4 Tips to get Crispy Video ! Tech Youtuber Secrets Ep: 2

What's up guys? It's Jeremy. So in this episode of Tech YouTuber Secrets, I want to tell you all my secrets to getting a really good shot. Now what I'm recording right now is what I would consider my perfect shot. I've done everything that I'm aware of to get the best scene going for me. But let's kind of downgrade to the basics right now.
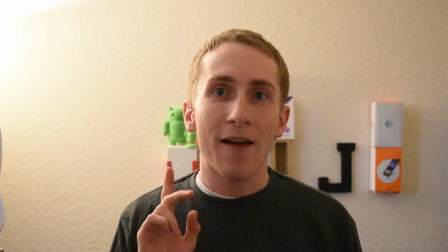(0:24)
Okay so right now all I have going for me I have my DSLR camera, the kit lens,
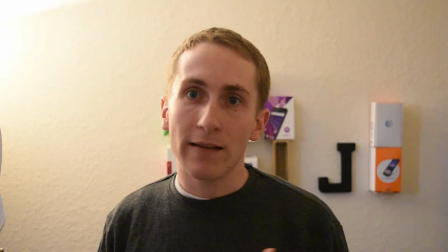(0:30)
no lighting other than this nasty yellow one in the room and let's just go from there.
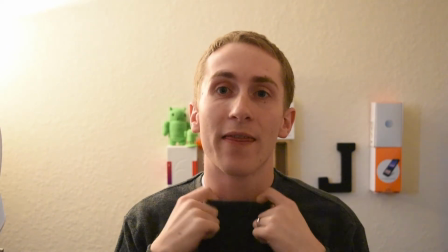(0:36)
So first of all let's get the mic installed because that's one thing that bugs me the most.
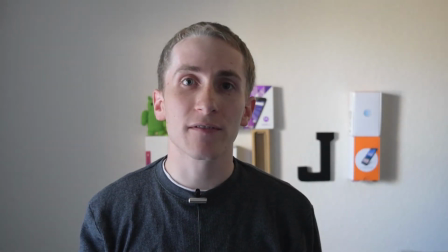(0:43)
We need to fix it. Okay so there's a few fundamentals to get your shot looking really good.
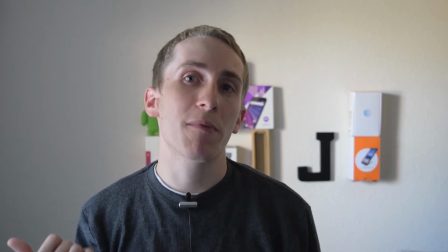(0:48)
Right now the lighting is horrible. All I have is just a window open so we do have a little bit of natural lighting but we need to fill up the room with it.
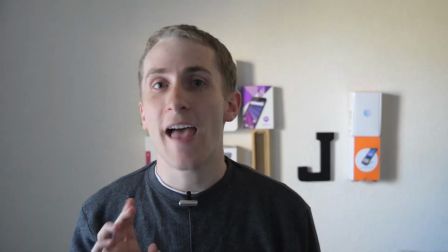(0:57)
Next we need to get this kit lens off the camera. After that we need to get this thing out of auto mode.
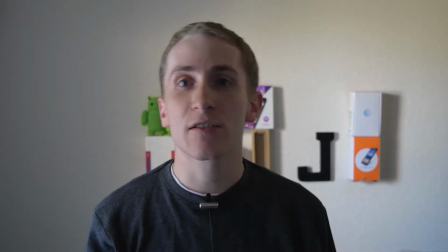(1:06)
Auto mode sucks really bad because right now it's filming at ISO 1600 f4.5 so we need to get the
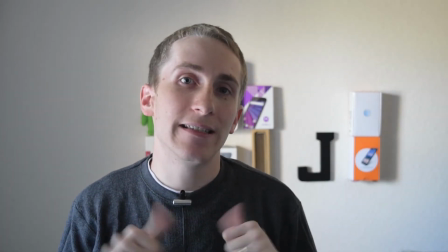(1:14)
ISO down and the f-stop down as well and that will make this shot much crispier and less grainy.
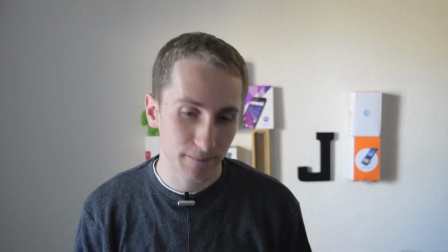(1:22)
So let's get started on everything. So first let's turn on a few lights.
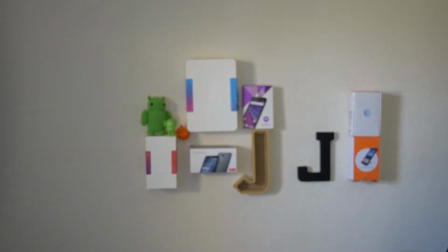(1:30)
There's one, two, and
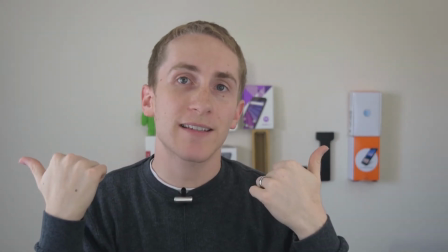(1:39)
three. So we have two umbrella lights to the side and a light behind the camera just to fill it up.
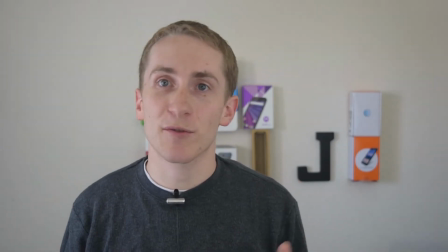(1:46)
And if I'm feeling dangerous or whatever I have an LED light behind me that I'll turn on every now then as well.
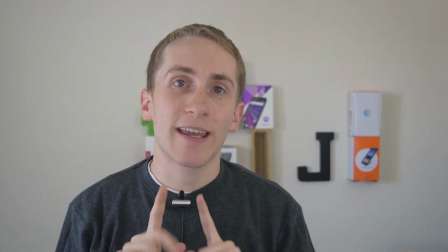(1:53)
So next let's get this stupid little kit lens off the camera because right now we're filming
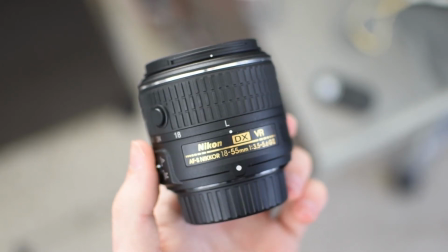(1:59)
at f4.5 and I want to get to f1.8 for super crispiness.
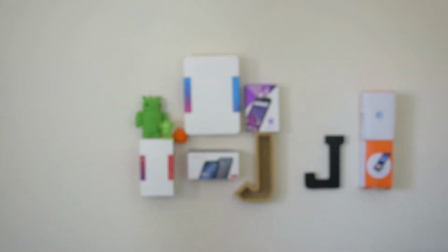(2:04)
Okay so now we have the kit lens off. As you can see here we have the prime lens on.
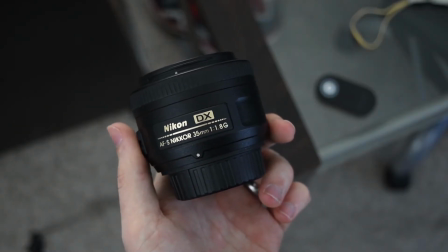(2:11)
We have all the lighting on that I need so we're good to go right?
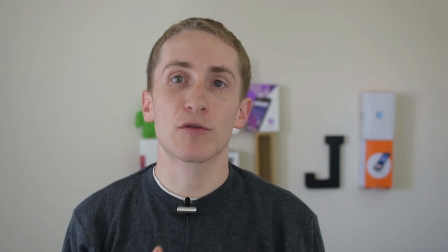(2:15)
One more thing we need to get this camera off of auto mode because right Right now it's filming at f2.8 and I want to get that down a little
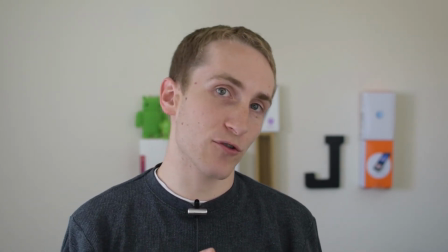(2:24)
bit lower and also it's filming at ISO 400 and I want that to be at ISO 100 if at all possible because what
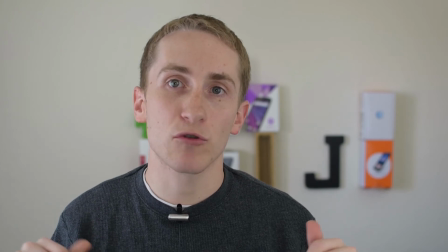(2:33)
that means is it's going to get the grain down super low. So let me show you that.
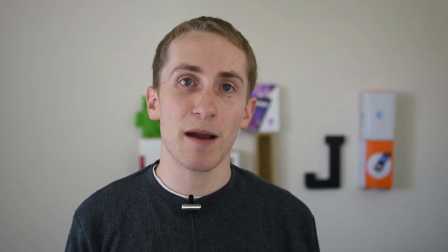(2:38)
Okay, so now we're basically at perfect shooting conditions in my opinion. I have the camera focused on my face. I'm filming at f1.8. ISO is 100, so I could do no better on this current camera. I mean, the lighting could be a little bit better, but we're in tip-top shape right now.
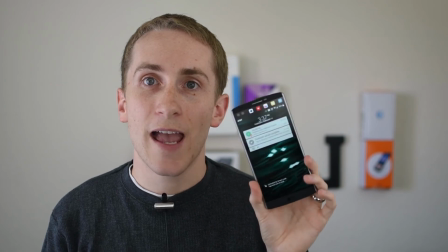(2:58)
And the perfect thing is, when you're filming in manual mode, and you bring additional light into the scene, the exposure isn't going to change. The picture is super crisp all the time, no matter what you do to your camera. So let me show you just like a before and after about what I'm talking about.
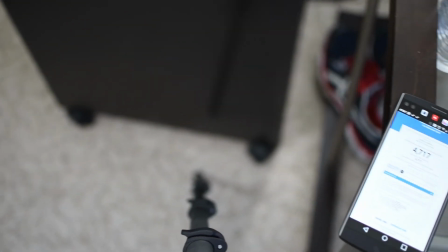(3:18)
so here's a shot of my phone with auto on as you can see when
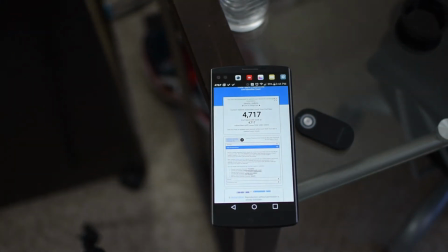(3:23)
there's motion and stuff the exposure and lighting changes not very good not very
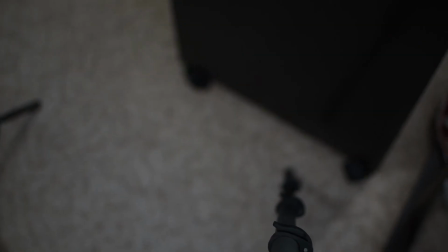(3:29)
professional now when we turn it to manual it stays crisp and clear so we're good there we're at 4,700 subscribers and i'm trying to get to 5,000 super quick so keep the subscribers coming i love all of you guys and i'll see you next time Bye!